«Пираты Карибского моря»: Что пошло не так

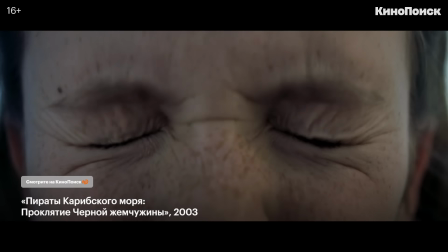[8:31]
Режиссер повторяет афористичные цитаты из первой части.
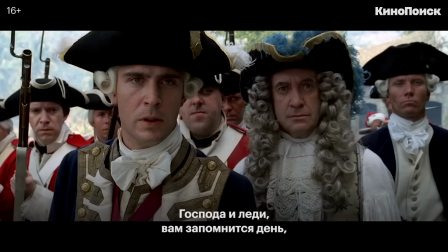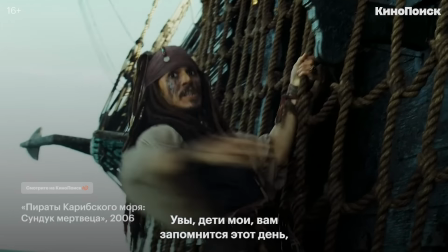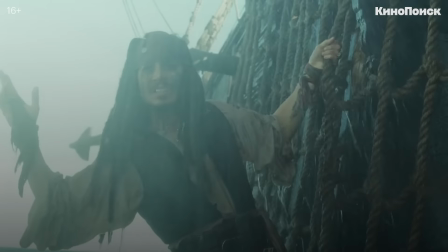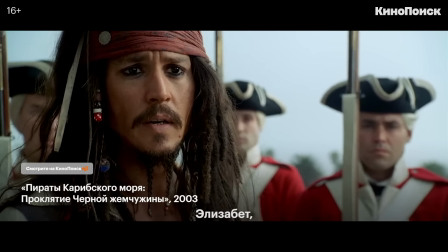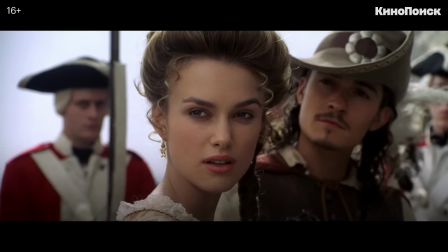[9:01] Ты работал между нами, дарленька. Я извиняюсь.
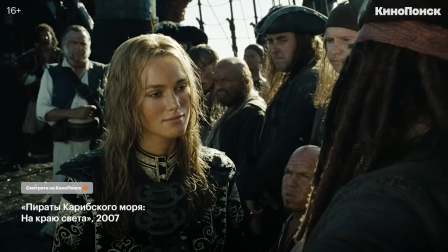[9:07] Джек, это никогда не работало между нами.
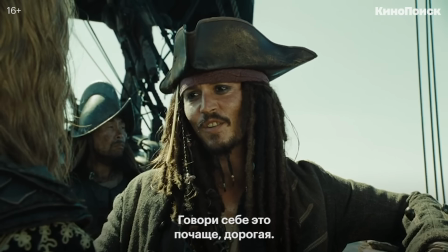[9:15] Держи себе это, дарленька.
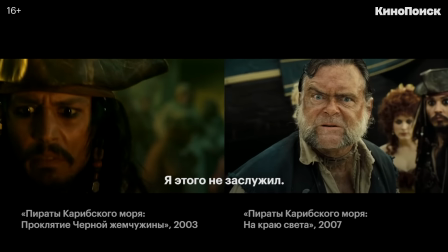[9:21] Я не уверена, что я удерживаю это. Я не могу respirать.
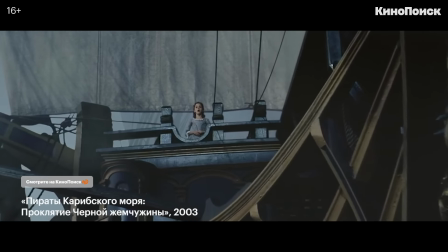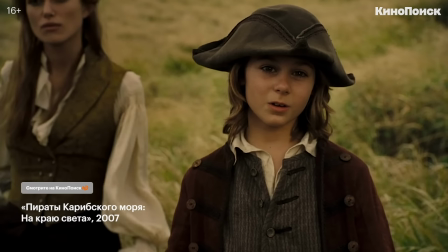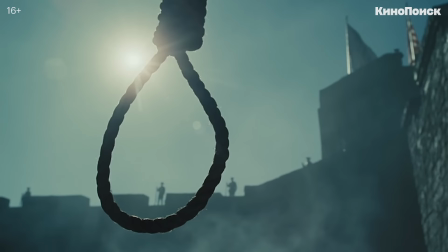[9:38]
Гор Вербински, заслужив доверие, студия сменил тон, сделав фильмы мрачнее, сложнее и безумнее.
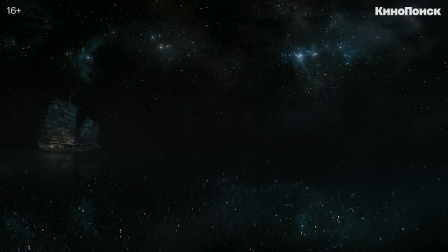[9:45]
То есть не просто повторил удачную формулу, а добавил нечто новое.
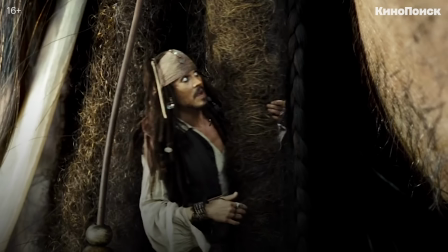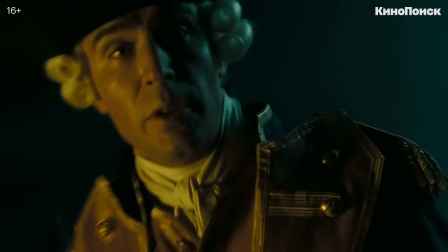[9:58]
Уилл обречен провести всю жизнь на проклятом корабле, а бывший командор Норрингтон и отец Элизабет погибают без шанса на воскрешение.
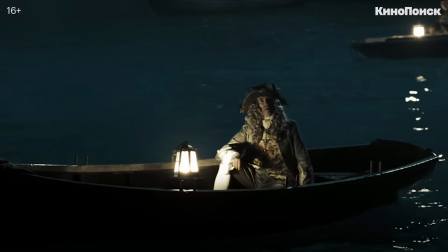[10:07] Элизабет, ты встал?
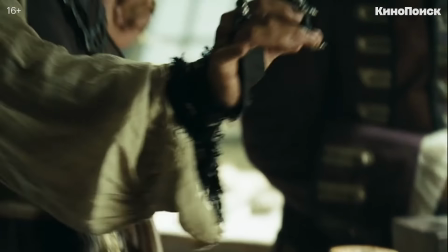[10:14] Я думаю, что я.
Однако уже в этих частях видны драматургические швы.
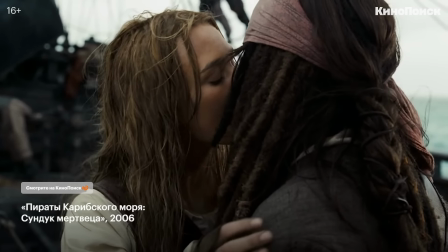[10:19]
Любовный треугольник между Элизабет Джеком и Уиллом возникал из ниоткуда, только из необходимости хоть как-то развить героиню.
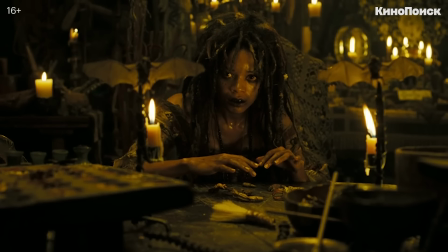[10:26]
Многочисленные новые персонажи — богиня Калипсо,
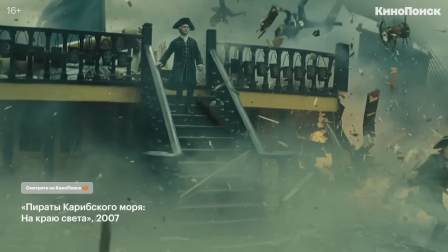[10:29]
пиратский барон Сяо Фэнь и лорд Бекет растягивали хронометраж так, что сюжет требовал дополнительных пояснений.
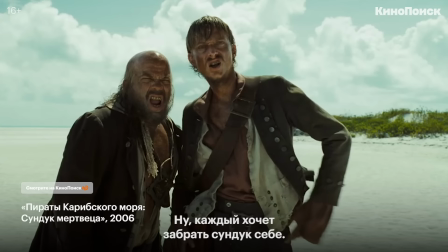[10:37] Как это происходит? Ну, каждый хочет чест для себя, да?
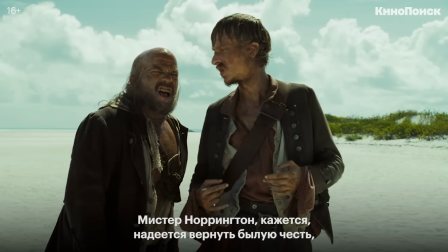[10:43] Мистер Норрентон, я думаю, пытается вернуться к чему-то. Возвращается к чему-то.
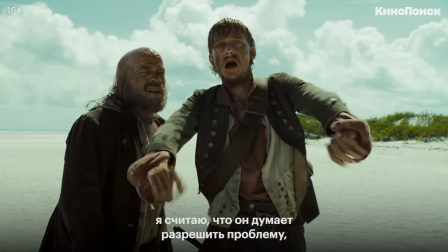[10:49] Возвращается к чему-то, и Тернер. Я думаю, он пытается решить какое-то непрерывное дело между ним и его пиратным пиратом.
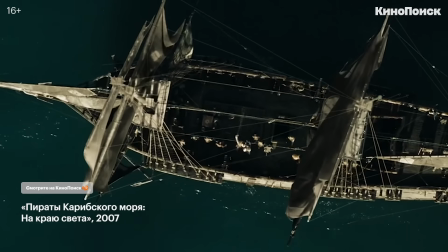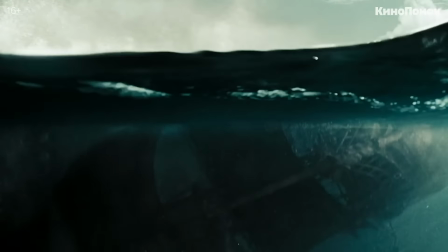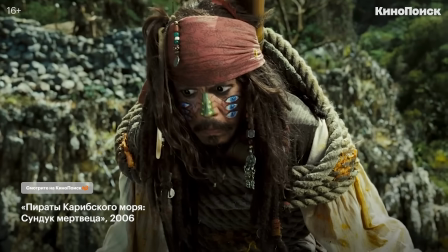[11:07]
Они служили не частью повествования, а вставными зрелищными номерами.
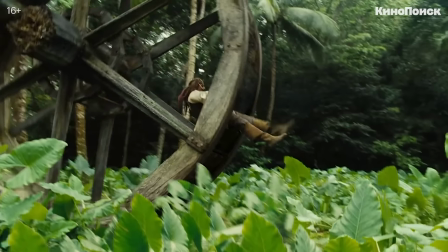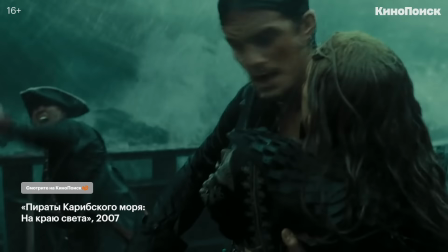[11:18]
Несмотря на недостатки продолжений, трилогия Гора Вербински — завершённое произведение, одновременно со счастливым и печальным финалом.
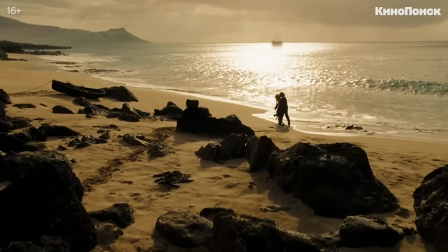[11:26]
Элизабет и Уилл женятся, но из-за проклятия оказываются разлучены друг с другом.
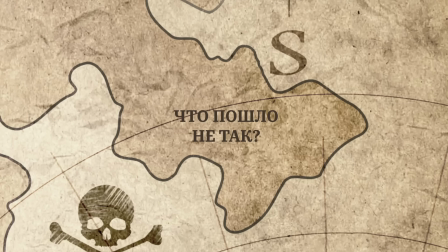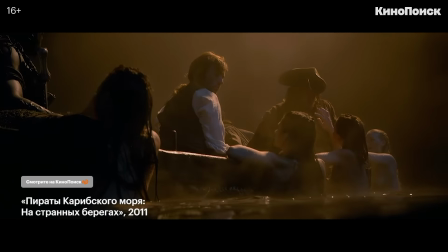[11:35]
В четвёртой части место Гора Вербински занял Роб Маршалл, которому пришлось продолжить франшизу без Кири Найтли и Орландо Блума.
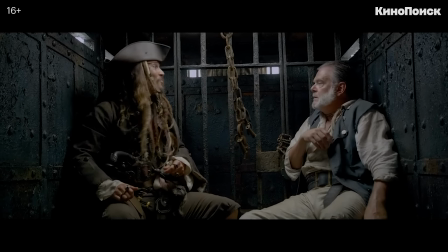[11:43]
Джек Воробей, душа серии, задуманный как второстепенный персонаж, стал главным героем двух финальных картин.
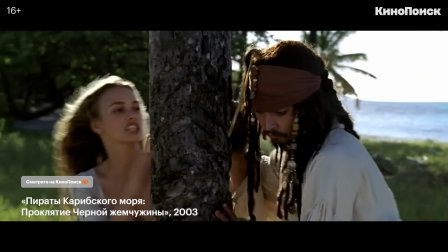[11:50]
Но если в начале нулевых образ чудаковатого благородного Плута с ужимками рок-звезды и странным юмором был оригинальным,
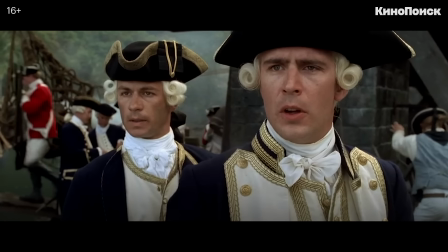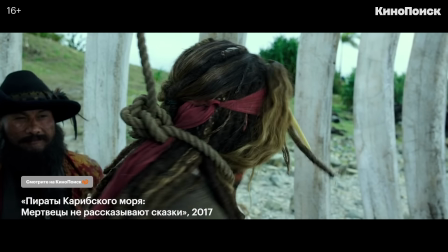[12:02]
то за 14 лет неизменившийся пират перестал вызывать ощущение новизны.
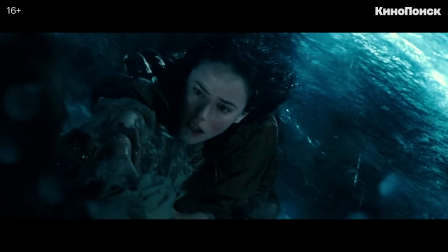[12:08]
Даже капитан Барбос успел превратиться из злодея в героя. Но Джек остался прежним.
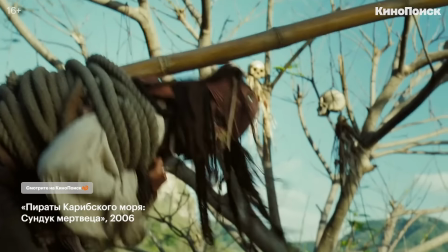[12:13]
В трилогии он играл роль Шута, наставника-проводника и катализатора событий.
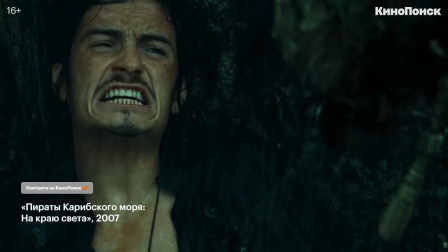[12:19]
Сценаристам двух продолжений удалось выстроить для него внятную сюжетную арку. Джек Воробей переставал быть эгоистом и жертвовал своей мечтой ради друга.
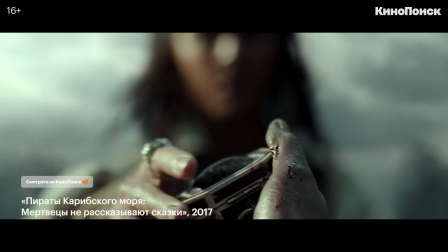[12:28]
Но дальше развивать его было некуда, только выдумывать странную предысторию. Герой Джонни Деппа слишком необычен, чтобы зрители могли ассоциировать себя с ним.